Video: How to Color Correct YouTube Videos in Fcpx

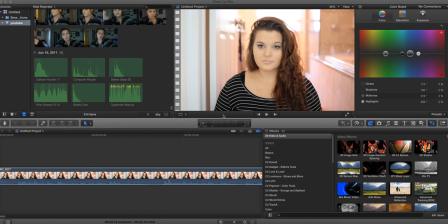0s
everyone. So today's video is going to be for color correcting in Final Cut Pro. I get asked about this all of the time, so I'm finally sitting down to do it for you. So this is actually a video that I just got done filming about how to get more views on YouTube.
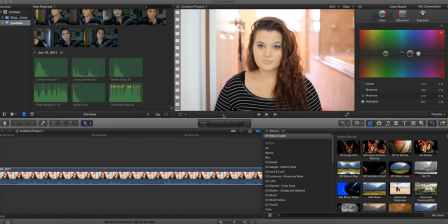12s
So if you guys can see, this is filmed with a Canon Rebel T3i with natural lighting and a Sigma 30mm 1.4 lens. And this is how you kind of get that blurry background. So if you guys can tell, it takes kind of a trained eye to see, and you'll get better with it in time.
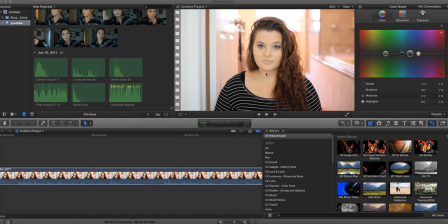28s
This is a little bit too yellowy and a little bit too pinky orange for my liking. So to color correct, all you have to do is click on this and go to show color board. Right now it's hidden, or it's shown, but you click show color board and it's going to bring you these options.
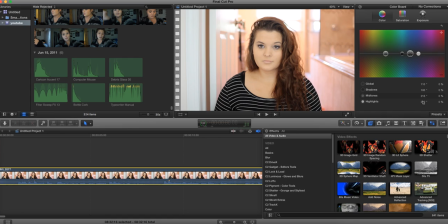44s
So right now, if you click on your clip, these are the degrees of your video. So it's kind of like, think of it like temperature. So the hotter it is, the more warm tone it's going to be, and the cooler it is,
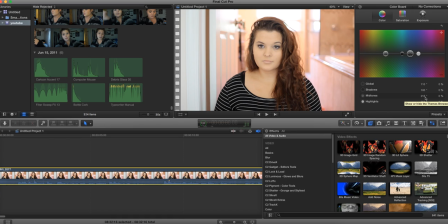60s
or the more low the number is, the cooler your video clip is going to be. It's kind of like that. Now, Final Cut Pro does have some presets, and I also have my own presets here. So this is the one that I usually use for my video. I think I like it.
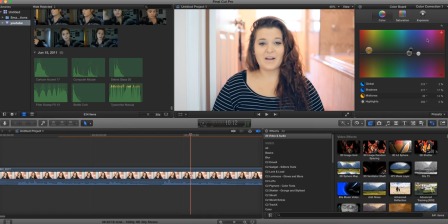75s
I mean, I like it because it kind of washes it out a little bit. But if you guys want those settings, this is what the settings are. And you guys could just like type it into Final Cut Pro if you would like. But I'm going to actually show you guys how to create your own kind of filter. So you go in and you look at the color and you kind of see that it's a little bit too yellowy orange.
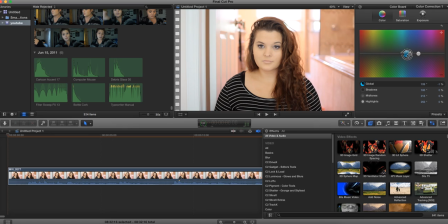94s
So I'm going to take global, and this is usually what I like to kind of play around with first. And I bring it over into the blue tones. So it kind of evens that out, if you guys can tell here.
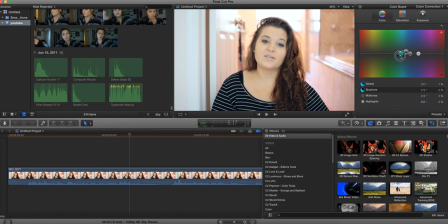107s
And then you could also play around with shadows. I usually like to keep it at where it is. Or even move it over.
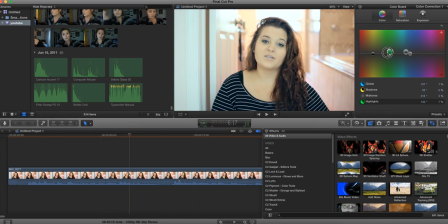123s
And highlights, you can play around with.
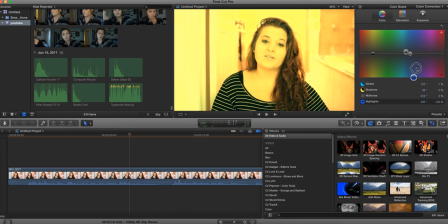128s
And this is kind of like, I don't usually play around with the highlights too much because, well, you guys can see how much of a difference it makes.
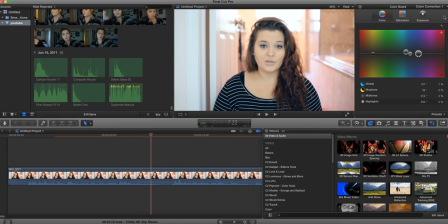135s
So I usually like to play my video each time I do it. So now it kind of looks a little bit faded a little bit. So you want to go into saturation, and I like to go into midtones, and this is going to be kind of like your skin color, and you can saturate that a little bit. Shadows, I don't usually saturate, to be honest.
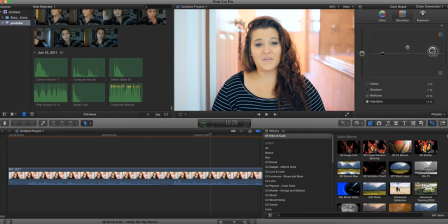153s
And highlights, I don't usually saturate too much because it makes the background look super, super saturated. So I usually just play around with your midtones, which is pretty much like your skin color if you are Caucasian.
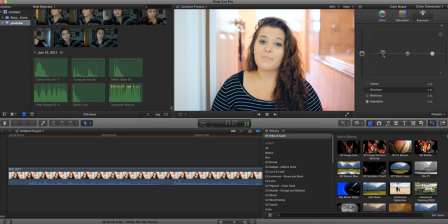168s
And then exposure, what I like to do is for the shadows, I like to deepen them a little bit. For the midtones, I usually get it down a tiny bit. And then for highlights, I do like to brighten it up a little bit.
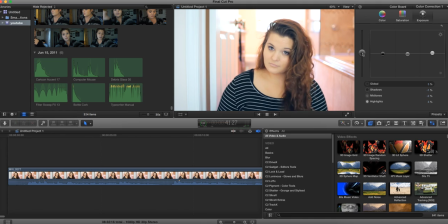188s
And then you could also play with the global, which I usually go forward
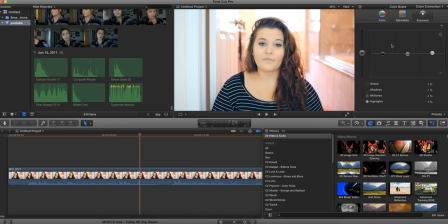197s
up, because it kind of gives you a little bit of a washed out look. And then what you could also do is, if you are still not liking it, you could go ahead and play around with this a little bit more. Kind of find a look that you enjoy.
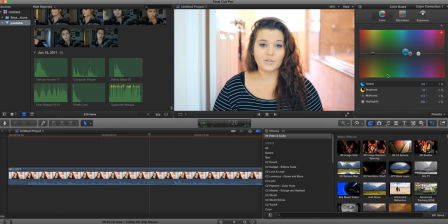215s
And this all kind of takes time, and it's also all of your, it's all your preference too. So this is kind of something that I actually really like the look of, and you know, everyone is going to be different, so just keep that in mind. So if you do really like your creation that you created,
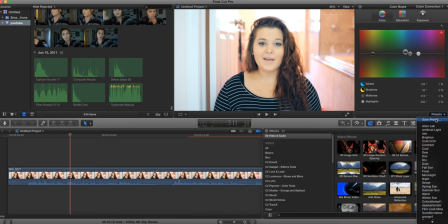234s
what you could do is you actually save it as a preset, and you just go to presets, save preset, and then name it.
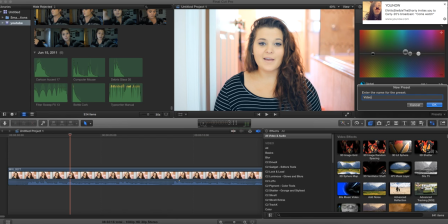240s
So I don't know, video filter, and if you like want to name it, you can name it as whatever you want.